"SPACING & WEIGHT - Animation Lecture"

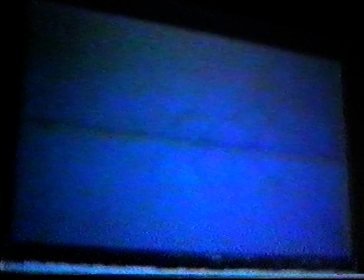(57:10)
It's just physically going too long. It's to shorten that paw.
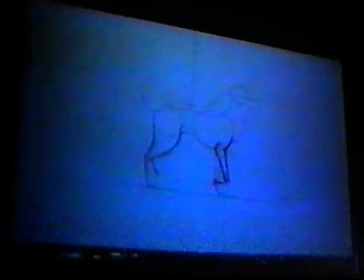(57:16)
That's better. That's actually pretty good. Who is this person? Andy? Is Andy in the room? Hi, Andy. It's pretty good.
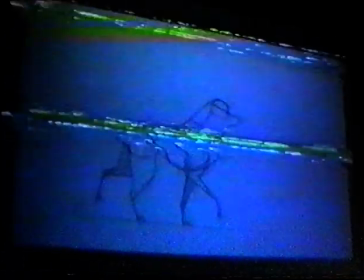(57:30)
Is this supposed to be Jenna?
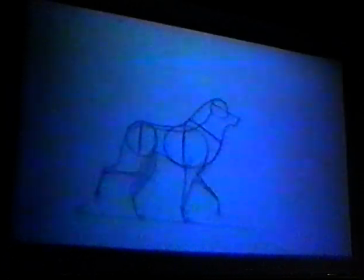(57:34)
There's well, the reason I ask about Jenna is because the feet are fairly high. In other words, the feet are picking up and setting down unusually high,
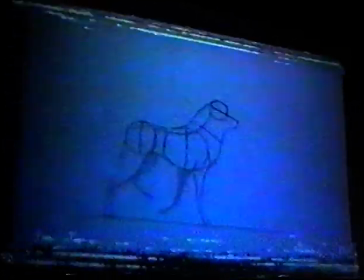(57:47)
which is a great way to say, you know, a lady.
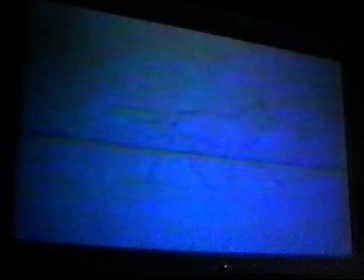(57:52)
It's a kind of has a sort of a Jenna quality. I think you wouldn't want to do that with every dog. Each walk has to be designed for the personality. I would imagine something like BALTO or some of the male dogs. The bigger male dogs are going to be heavier, and they're going to be lazier and not want to pick their feet up so high off the ground. So what you've done there is great for Jenna. Jenna, because it's very prim and precise, and it's very precise and ladylike walk.
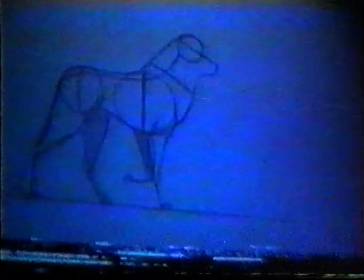(58:26)
But I wouldn't do that for any of the other dogs. Again, the
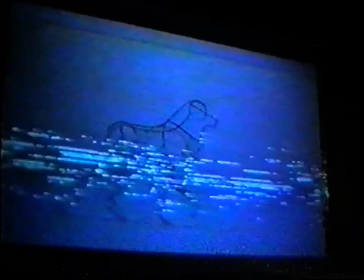(58:36)
break on the break here, this seems a bit long to me.
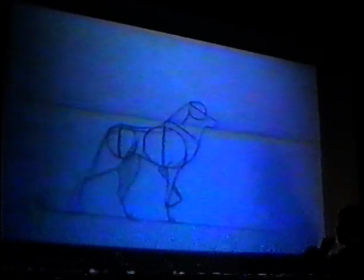(58:42)
I don't know. Maybe it's got a stylized drawing. It'd probably be better if there was a bit more meat here, but that seems long to me.
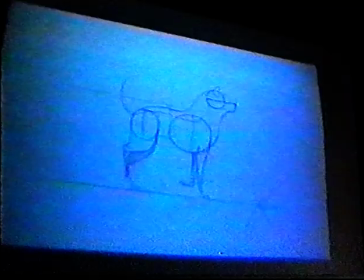(58:52)
So it gives sort of a weird feeling to it.
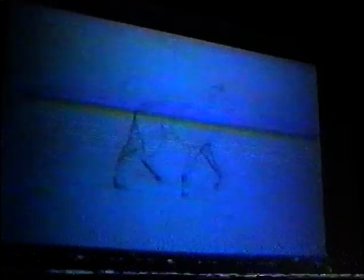(58:57)
Your trot's pretty good.
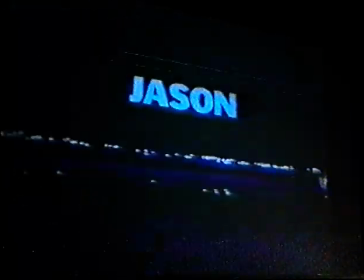(59:04)
Trot seems fairly solid. The tail is real stiff.
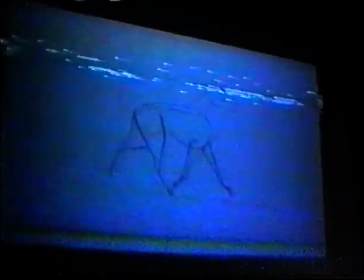(59:12)
Yeah, the tail is following through. It works, but it's very stiff. You could, again,
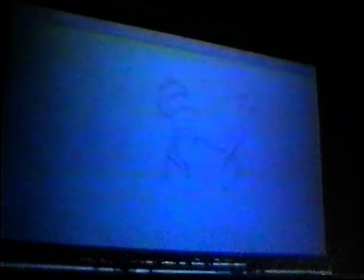(59:19)
you'd be surprised at how far you can push follow through, and still it doesn't disrupt the personality or the character.
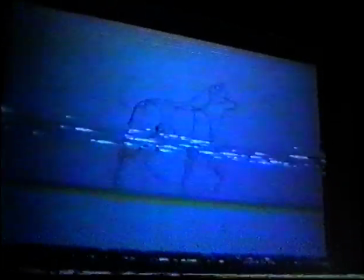(59:30)
But what you do have that's good is the head seems to be following through at the right time,
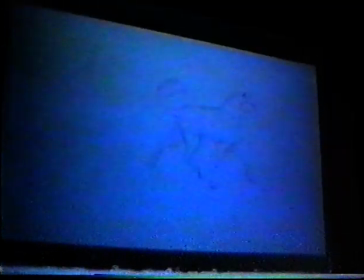(59:37)
and the nose is following through too. This is a fairly stiff and proper dog.
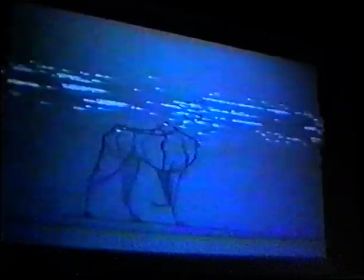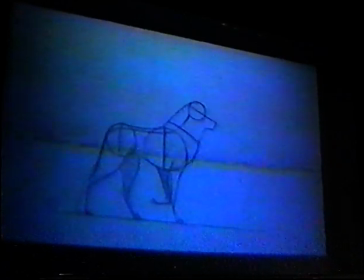(59:47)
most dogs will be moving a bit more. So the overall feeling is sort of on show, stiff and regal. In a normal situation, they might be moving a bit more.
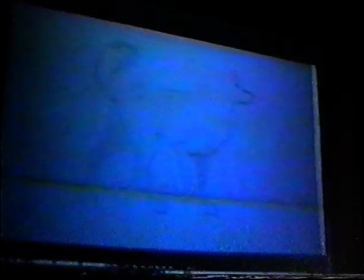(60:03)
It's a fine line. It's is Jason here? Yeah.
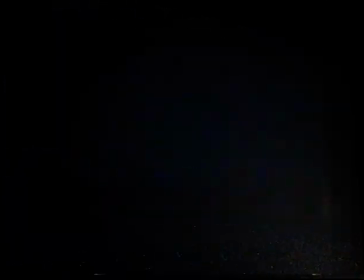(60:08)
Hi, Jason.
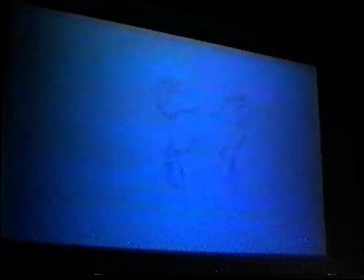That looks a bit small. From a drawing point of view, the head's too small.
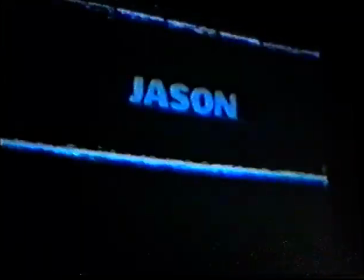(60:25)
I would say that the it's not bad.
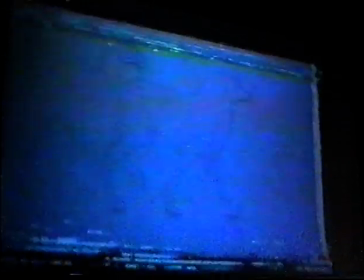(60:32)
The spacing on the bouncing ball thing is not well worked out, or you haven't gone in and tightly analyzed to make sure that we get the spacing on the bouncing ball. The chest is kind of going up and down at the right time, but it'll greatly improve the crispness of the animation if you make sure you get that gap in the bouncing ball effect. It's a little bit, it's a little bit mushy because of the spacing, the evenness of the spacing.
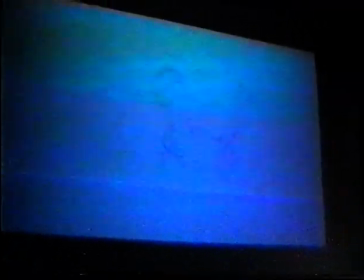(61:05)
So let's go on to the other thing here.
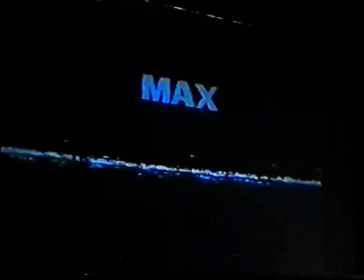(61:08)
Yeah, well, that's a classic example where there's almost zero up and down on the chest.
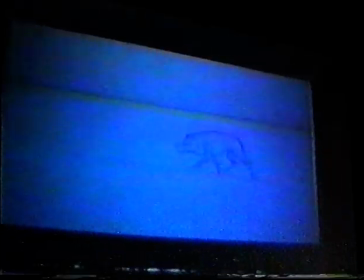(61:17)
See, if you look at the chest, it has almost nothing to it.